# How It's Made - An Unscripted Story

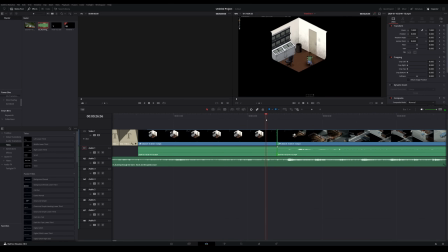41:12 So he pauses before the cut. Yeah, right there. So everything past this is useless to us. I'm going to go ahead and link the clips and then retime it. And that way, the footage has been slowed down.
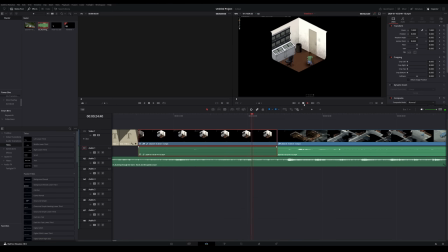41:27 You probably won't even notice because it's only at like, probably like 80% or something. But that gives us the clean visual to use. Yeah. And obviously this shot right here would be incredibly boring just to leave like this, even if there is dialogue playing over it.
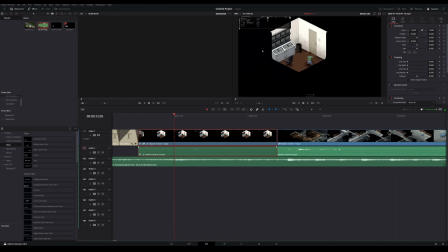41:49 Another thing I should show right here is this is how I hide my UI. Like obviously you can see the UI in the video footage right now, but I put it at 1.5 zoom, which with the footage recorded at 4K, zoomed in that much, I can still output it at 1440p and have it look good.
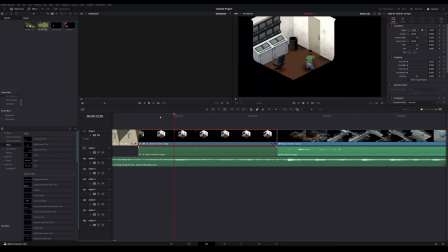42:06 So that's how I get about not using or having my inventory and my HUD on without it actually looking like it's on. So now you can see, like right here, I'm messing around with that inventory, but you can't see it on the screen at all.
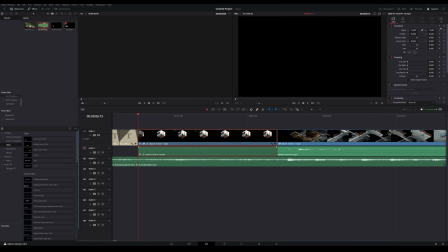42:19 What I'm also going to do is start panned out.
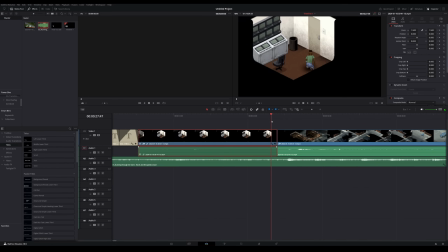42:23 I'm going to keyframe here at the beginning, and then as the scene progresses, I'm going to zoom in on him. Let's go to like 2. Let's also zoom in up towards like the door, because that would be the main thing he's focusing on.
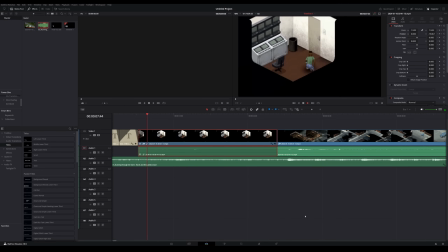42:37 And let's see what that looks like. Yeah, so now you're picturing here like me talking, explaining what's going on. You're hearing the zombies outside. I might even add more sound effects to it. I probably will also remove that zipper sound effect.
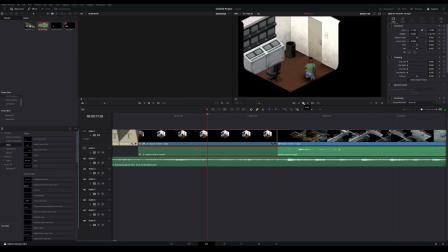42:53 That's me accessing the first aid kit, and that would distract me, so I'll probably remove that at some point. So that is a really long shot, and there is that piano brick right here. That's probably a better place to cut, and then have the door shut.
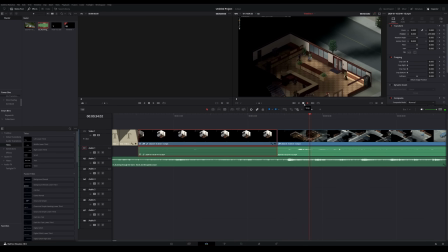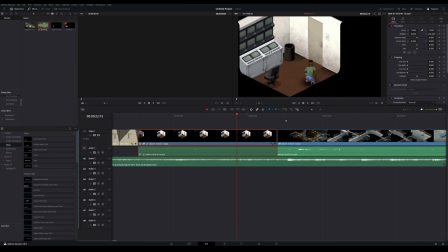43:30 So let's undo everything we just did.
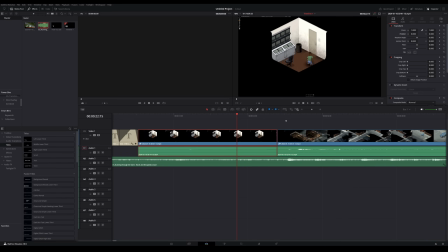So we're probably going to cut at that last piano. Yeah.
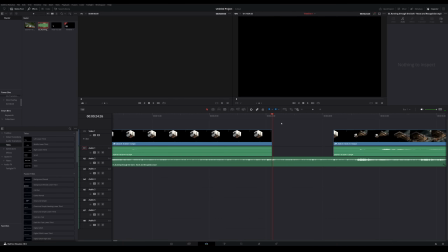43:47 Right there. So we don't have to worry about the pausing, because that happens before the pause.
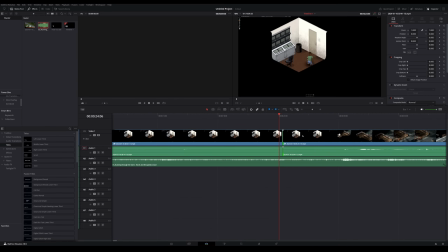43:52 If we extend this footage all the way down, yeah, it starts paused. And then it's zoomed out. I think, that might be a stretch. We're going to try something funky here. So this is where I think the footage is usable.
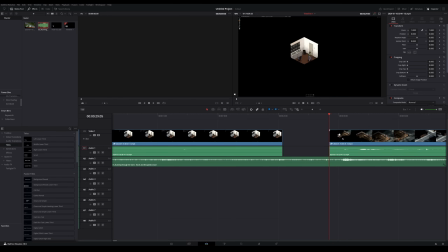44:10 So we're going to cut it here, get rid of that. We know that the door opening is lined up with where we want it to be. So we don't want to move the clip at all. I'm going to link it.
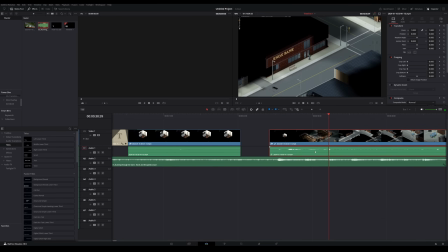44:21 I'm probably also going to like get rid of this and just move it out of the way real quick. I'm going to want to open up time controls.
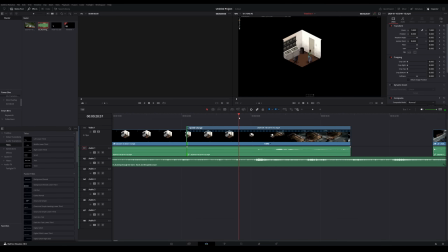44:30 The footage is really there, is where it's usable. And he's creeping up to the door, and that's where we want full speed to probably kick in.
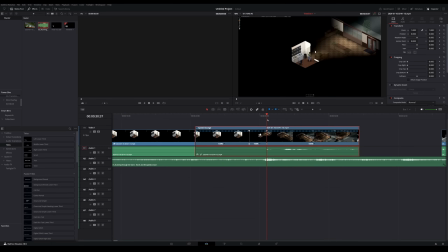44:43 We could honestly even probably make it a little later at another speed point. So the issue that it's probably gonna suck, is this has to get all the way over to here. Ooh, it's close. Let's see how bad it looks.
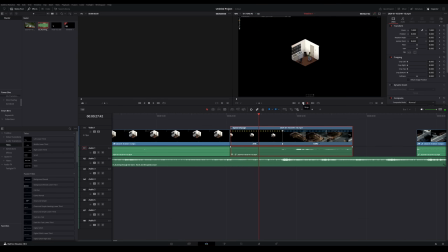45:04 Yeah, that's too slow. Yeah, no, I don't like that at all. Okay, undo all the work we just did.
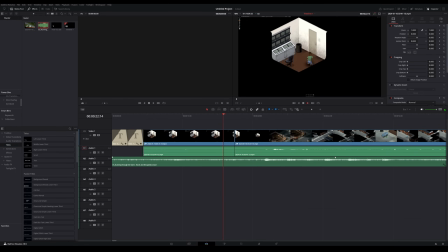45:18 Okay, so I like this cut with the piano.